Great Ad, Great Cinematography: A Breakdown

All right, hello everybody. Welcome back to another breakdown, and today is a good one. Now, this director, Rune Milton, I think it is, very skilled director, and you can tell that if you look at the history of things, right? Even though they work with multiple cinematographers, there's always just this look that comes in Rune's work. It's some of the best. And I had not seen this commercial. I was just looking through. I needed some good examples for something, and I came across it. And this is perfect because it's not exciting. It's not a flashy car ad. It is as boring an ad you can possibly make, except it's perfectly done. Beautiful cinematography, nice little storytelling moments as well. But really, the cinematography and the production design and the angles chosen and the framing and the blocking inside of this little room is really, really good stuff. So that is what we're going to be looking at today. Shall we get into it? Here we go.
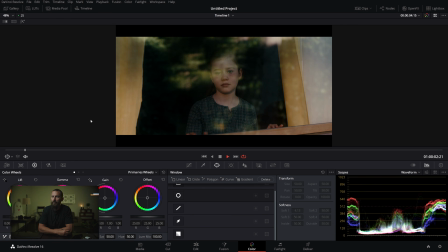Okay, so we play this through. The story is little girl in a room, and she's got a new sister coming in or someone who's going to share her room.
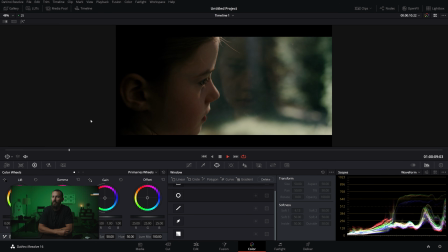Yes, here she comes. Please don't be mean. Are you sure?
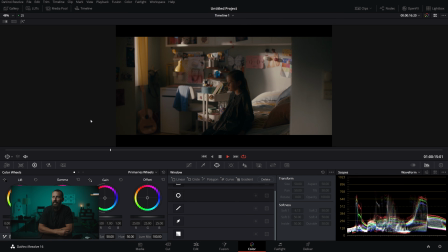Yes, that's the girl you should attack. Oh no, she's coming.
And I mean, just look at the lighting. It's so played so down.
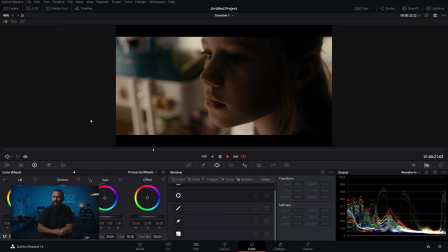This is a commercial for IKEA. And it is, man, it is dark. It is moody.
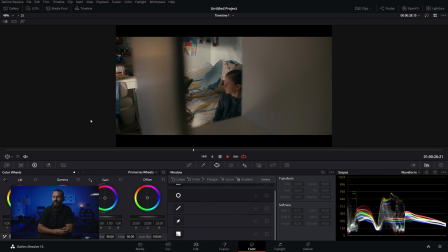It looks like a David Fincher movie here. And nice little angles where you only see one select part of the room.
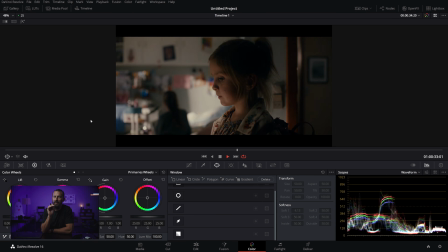You're never looking where the light is coming from, but the light is always there, soft. Look at that shot, man.
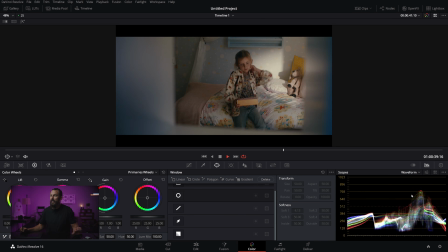Oh, it's good. It's good. Take a look at the values down here. Ooh, not much in this area, right?
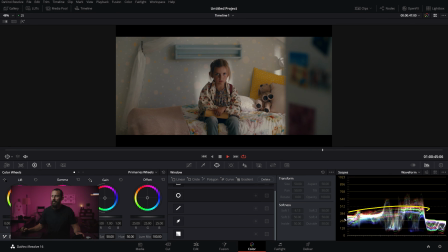Not a whole lot up top there. Everything playing in the meat, right? Right in the good zone.
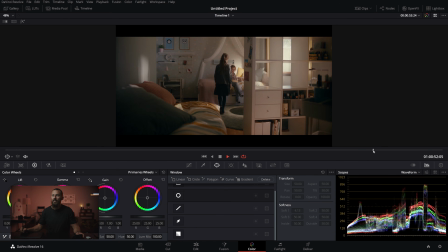And then, ta-da-da, they become friends, and it's a tearjerker. There you go.
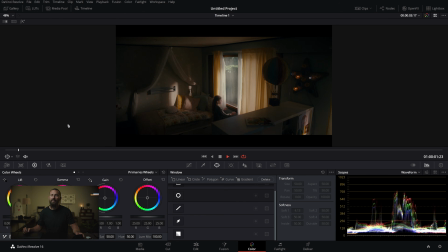IKEA. Forever. Okay, so let's start with the opening shot, right? This lays down a couple of key things that are necessary inside of this room to make the cinematography work. Number one, we've got a great location, right? Immediately, we are shooting into the L of the room, right?
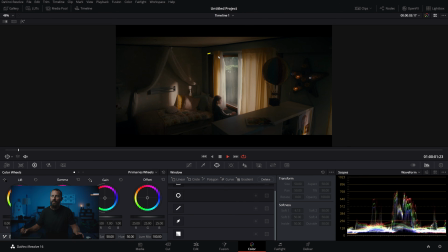So we're already creating depth, and we're identifying the window here is going to be our main lighting instrument, along with this window over here, right? There's another window that is parked over here. If we go full screen, this is where you can see the magic starting to happen.
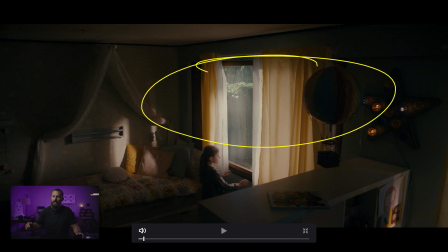This is solving this one shot, and deciding to do it from this angle is really what allows us to set this mood, right? And this is mood, man. Look at this. You got this hot high, which if we go, we got to get out of full screen. Wouldn't you know it? And let's go to cursor. Let's go see what this is.
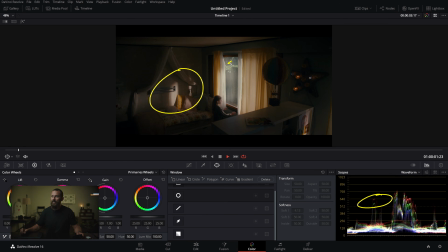So this hot high here, right? That's the hottest thing there is there. Outside, you get this little thing on the bush, which actually gets higher, but inside the room, this is what we're looking at. And then that little bump for her, right, which is in there. Okay, that is the hottest thing that we're setting. Everything else is sitting nicely way down here.
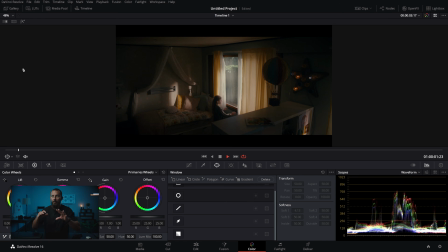So quite a bit of contrast between the two, leaving us this little open area where we're gonna be able to place the skin tones, because that's what we're gonna want pop off the screen. So if we go back to full screen here, man, I need to get better. Why am I so horrendous going full screen?
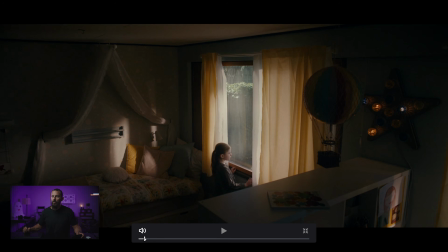Okay, so we play through it, right? She walks to the door, looks that way. Now, why is it important? Well, number one, we have the hedge out there, which is not getting front lit. See how the light is not bashing into the front of this thing? Because that would not create this little tiny highlight. So even here, when we know this location in the interior,
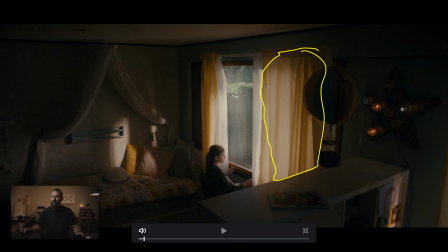we're gonna really sculpt it with curtains that you can actually see through, but still add a little bit of color, and they're gonna be brand colors. And then we have shears in here that we can soften. So we're actually cutting light with these things in the shot, which in wides is very important, because, you know, on closer stuff, you can get in there with cutters, or you can use little floppies or something like that.
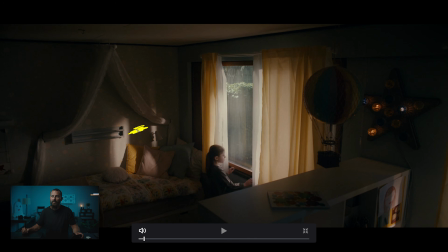But here, in this wide shot, if we wanna get this little broken up area here, there's only one way to do it, right? We gotta use what we can put inside of the shot to create those elements. And then the nice little production design and having layers inside of this shot with this thing. Again, the lines help out quite a bit, and then seeing the ceiling, right?